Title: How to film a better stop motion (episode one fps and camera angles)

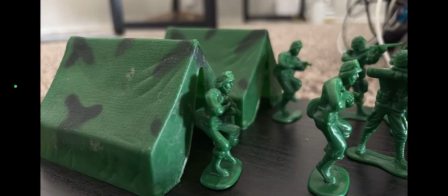[0:00]
Hello everyone. In this series, I'm going to be helping you turn your stop motions from this to this.
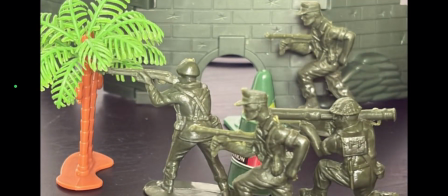[0:07]
And in this episode, I'm going to talk about FPS and camera angles.
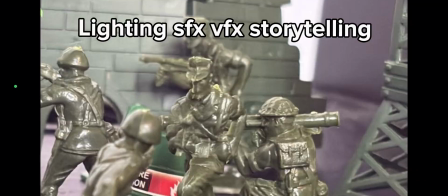[0:14]
In the next episodes, we'll get to lighting and audio, visual effects, stuff like that.
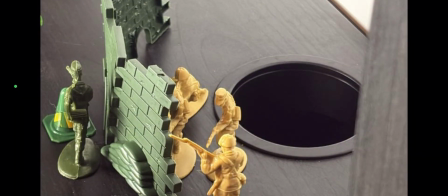[0:22]
But for now, we're just going to talk about the FPS and camera angles.
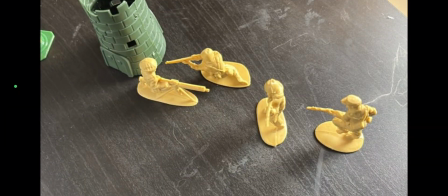[0:28]
So before we talk about that, there's a few things I recommend you get to help you.
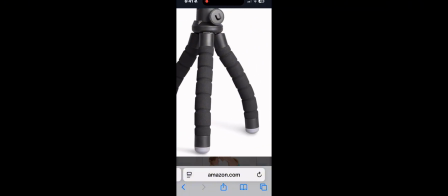[0:34]
First, I recommend getting a tripod, and I'll put the links in the description.
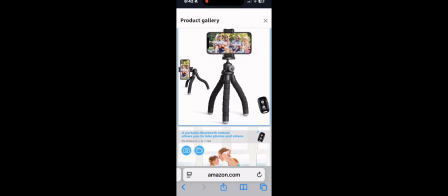[0:40]
But this one comes with a button, and I just recommend buttons. It just helps you a lot.
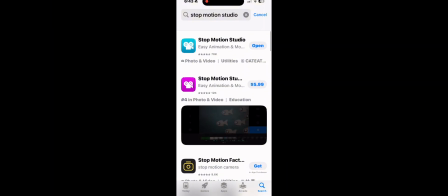[0:46]
And with the stop motion app, you should get the paid version.
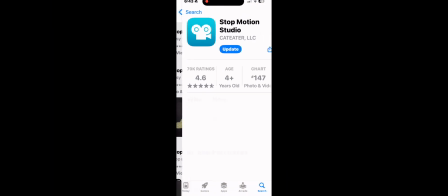[0:51]
You could start off with the free version, but I recommend the paid version for later,
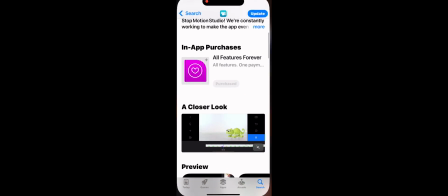[0:56]
so you can import sounds and do other cool stuff. Now to the filming.
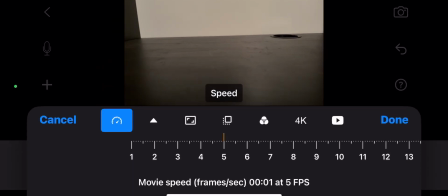[1:01]
So I recommend using a FPS of from around 10 to 13. 12 is my recommendation for like your primary.
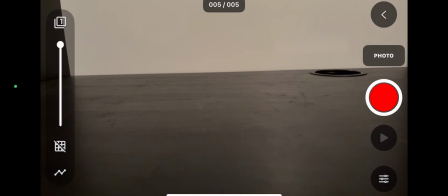[1:14]
I sometimes swap around depending on the film. But anyways, let's just get into it.
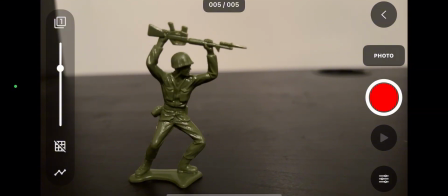[1:21]
So I recommend this setting in the top left corner where you can, it shows you the onion of it.
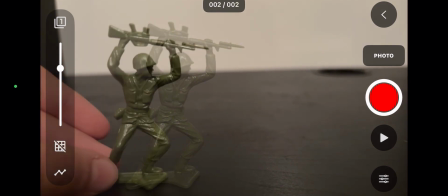[1:29]
So it's called onion screen, but it showed you where your guy was, and then you could just barely move him.
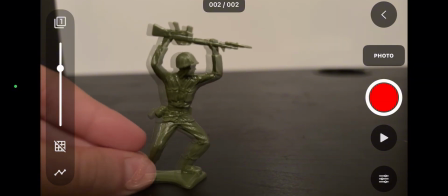[1:35]
I recommend about half a head per shot. And then, you just kind of keep going.
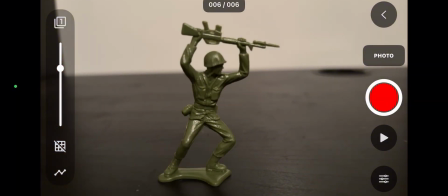[1:46]
And then sometimes you can, change the distance you move them. So sometimes I go more, sometimes less.
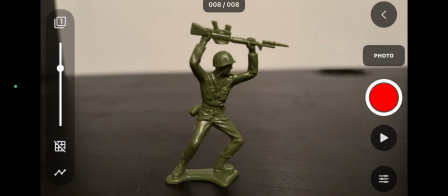[1:53]
And then, I just kind of play with it. And then it looks really smooth.
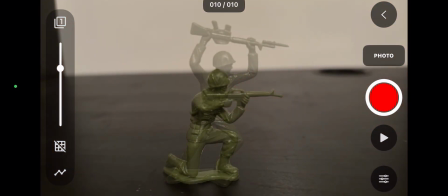[2:00]
And then for position changing, I just place it right where it was.
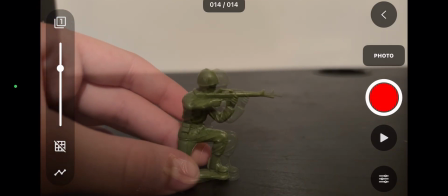[2:06]
And then it just changes the position. Looks really smooth. And then for gunshots, I recommend moving him back about 2/3 of a head.
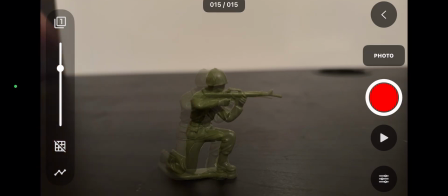[2:15]
And then moving him straight back. And then it just kind of gives that, recoil look. And then you could kind of do it differently if you want to, but that's just what I do.
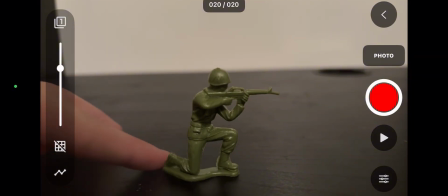[2:26]
And then a way to give the effect that he's,
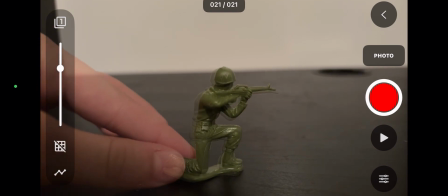[2:29]
aiming around is I just kind of slightly turn him a couple shots every few bullets he shoots.
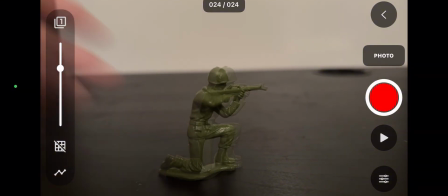[2:36]
And then, it just kind of looks like he's aiming around and targeting different people.
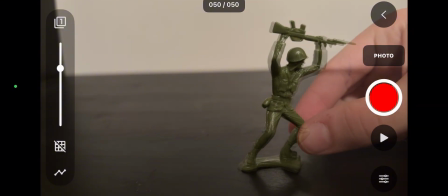[2:46]
And then for turning, I do this thing where for the first shot, he barely moves.
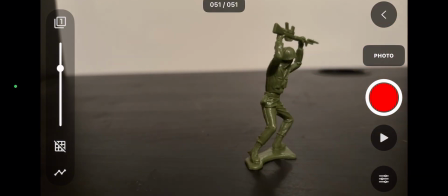[2:51]
Second shot, he moves a bit more. And then by the third shot, he's already turned about 90 degrees.
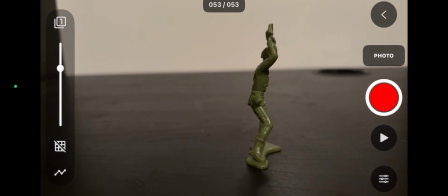[3:00]
And then I just keep doing that until he's turned to where I want him.
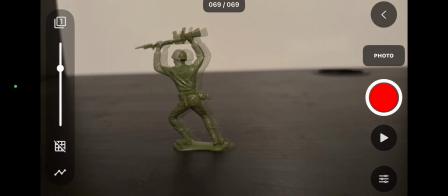And then here I accidentally had my hand in a shot. And if that ever happens to you, just click on the frame and then delete it.
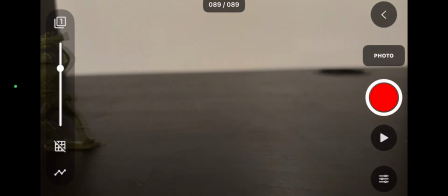[3:22]
And then just retake the shot. And it'll be like it never happened. And now just click the arrow in the top right.
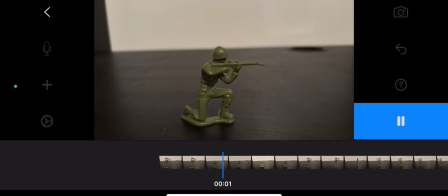[3:30]
And then you can watch it. And it just looks so smooth.
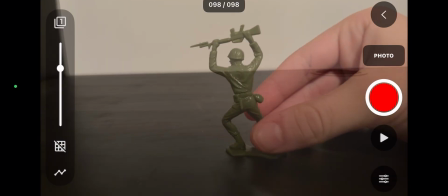[3:39]
And I know I'm going to sound weird right now, but I have a method of how I move them.
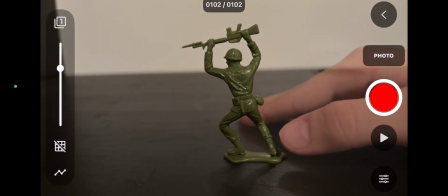[3:46]
So when I do it, I put my hand down like this and just barely push it with my thumb.
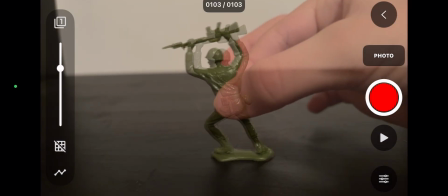[3:53]
And this just helps you do it a lot better versus if you did it like this, then it messes it up a lot.
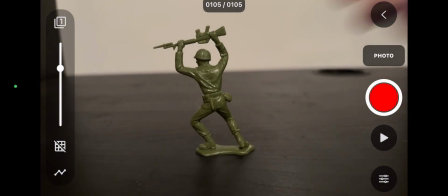[4:01]
And it can get angled and disoriented, and it just really messes it up.
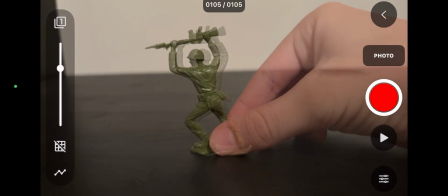[4:07]
And it just shakes around.
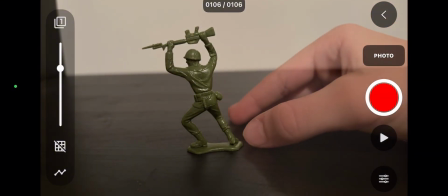[4:09]
So I recommend just using that thumb and just keep going, and then it'll just be really smooth and clean and just a straight line.
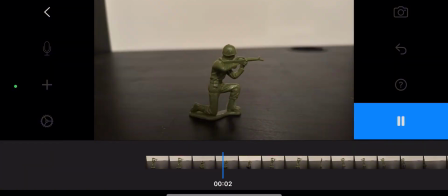[4:20]
And then now we can check it out, and it's just really smooth, really clean, and the turning is perfect.
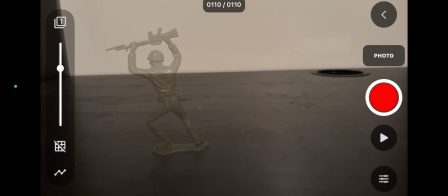[4:27]
It just looks really good. So now I want to talk about killing them, how much you move them per shot when they're falling.
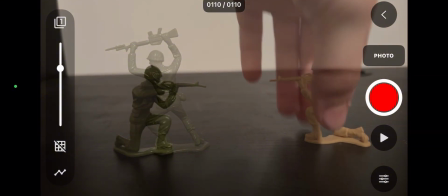[4:36]
So first, let me just have them do a little shootout.
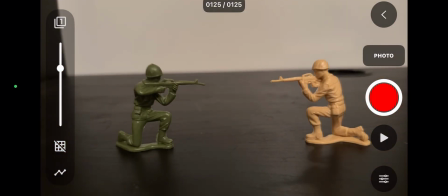[4:44]
And so I recommend getting sticky tack,
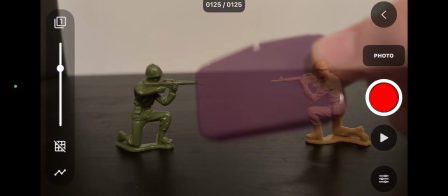[4:48]
or I lost mine, so I just use orthodontic wax right now until I find it again.
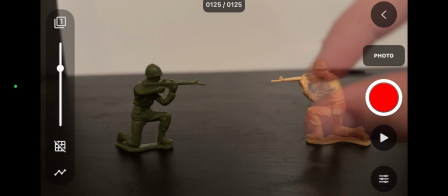[4:55]
But so you just take a little piece about this big,
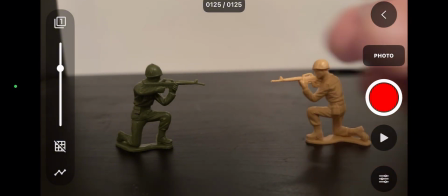[5:02]
and then you just take it and put it on your figure.
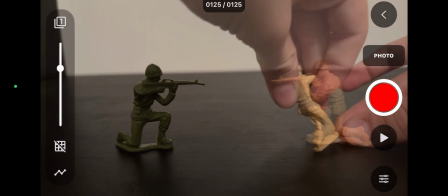[5:08]
I recommend putting it on the side that the camera is not looking at,
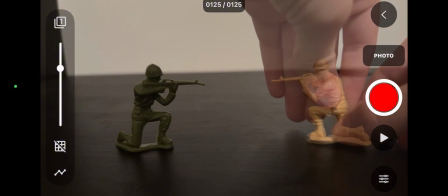[5:13]
and then you just stick it down really hard, but it's kind of hard to do sometimes.
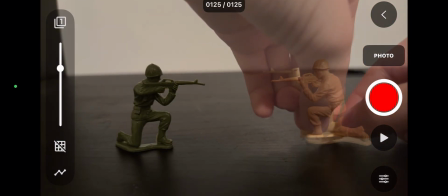[5:18]
And then you just kind of fix it, play around with it, get it down,
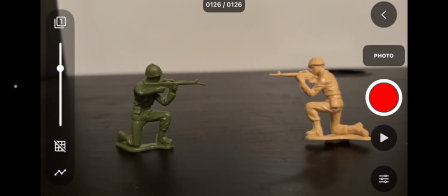[5:24]
and then you move it a little bit for the first shot, and then a lot more on the second shot.
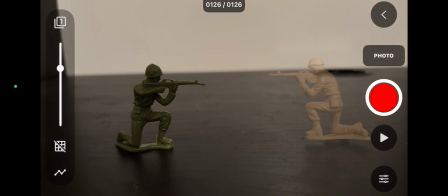[5:31]
And sometimes if it doesn't work, then just put it more like on the very side,
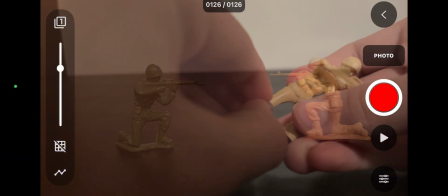[5:38]
almost on the actual side of it completely.
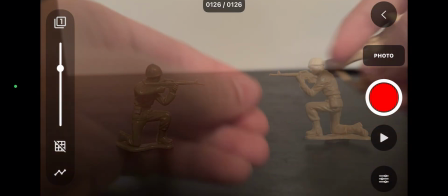[5:42]
And then after you do that, then just keep trying until you finally get it.
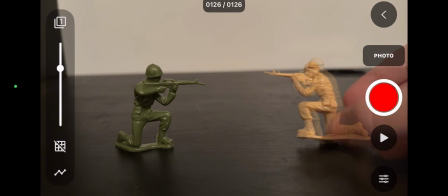[5:51]
And then I finally got it, but you just keep going, and then I recommend doing it about a head and a half per shot, how far you move them down.
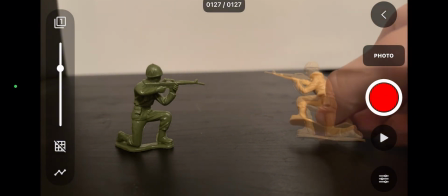[6:00]
And sometimes I add a slight angle, like a turn, to their fall.
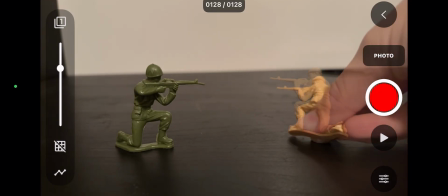[6:06]
So instead of them just falling directly down, I kind of spin them as they fall. And it just kind of gives a more realistic effect of like the bullet hitting him.
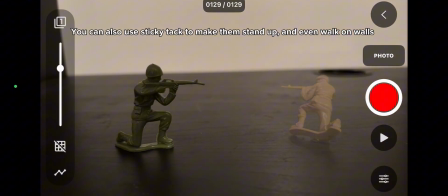[6:17]
And then, yeah, just keep working with it until you finally get him on the floor.
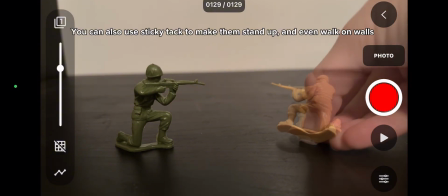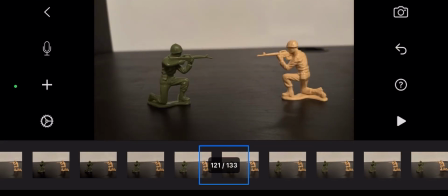[6:28]
And then now if we click out and watch it, you could see it's pretty smooth.
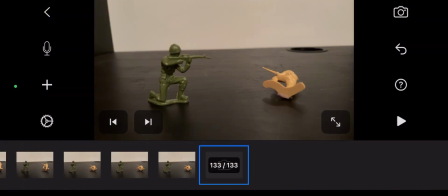[6:36]
And then the fall is pretty good.
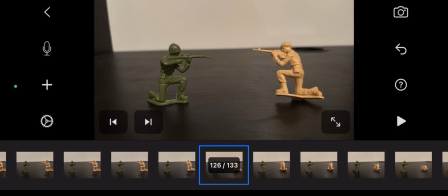[6:38]
And sometimes I like to delete every other frame just to kind of make it faster and more realistic.
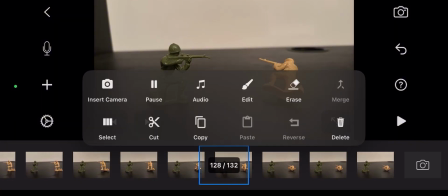[6:47]
That looks better. And sometimes when there's a frame where it like doesn't change as much as it should, then that's where I delete it.
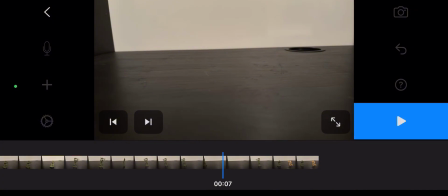[6:56]
And then you can see it's better already. And then I noticed this part right here is kind of slower than I want it.
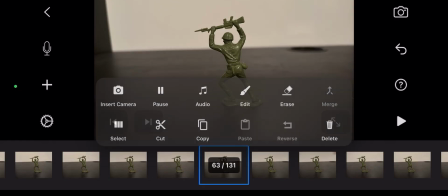[7:04]
And if this ever happens to you, then just delete every few frames.
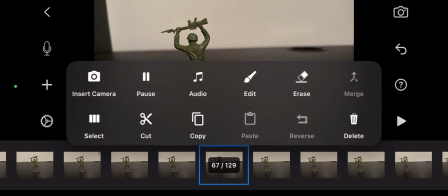[7:09]
Most likely every other frame. And that keeps it more smooth and more clean. And he just kind of like slides on the floor.
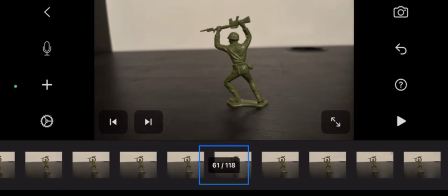[7:19]
And now it looks smoother if we watch it.
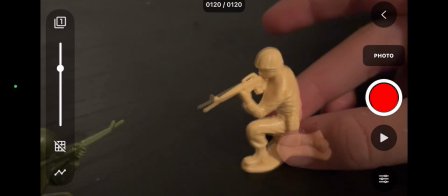[7:24]
And now I want to talk about camera angles.
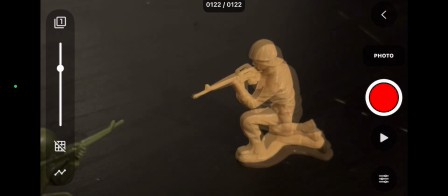[7:28]
So if I make this with different camera angles than just like a straight on or straight above,
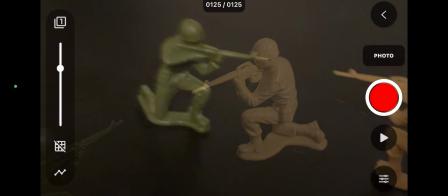[7:37]
and we have like this side angle, and then you like move it around and change it as you film,
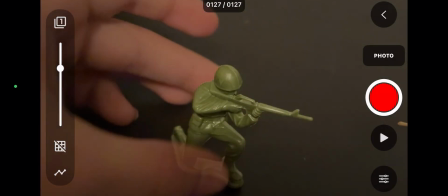[7:44]
then it just is going to help it look a lot better and more interesting.
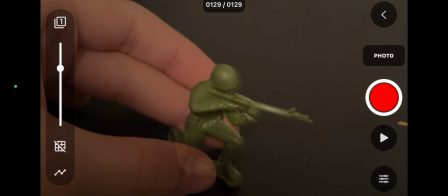[7:49]
And it's going to be way better if you do that.
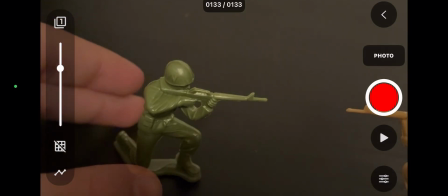[7:54]
And there's this other thing I like to do with the camera
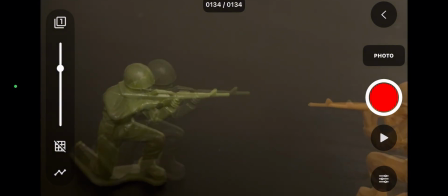[7:59]
where I move it every shot and I still do the actions below.
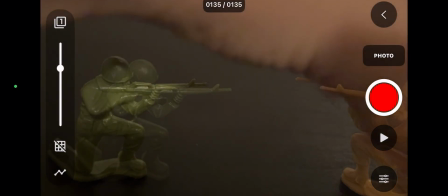[8:04]
And then it's like a pan around and it just looks really nice.
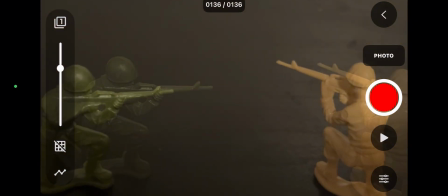[8:10]
And it can help you tell the story more.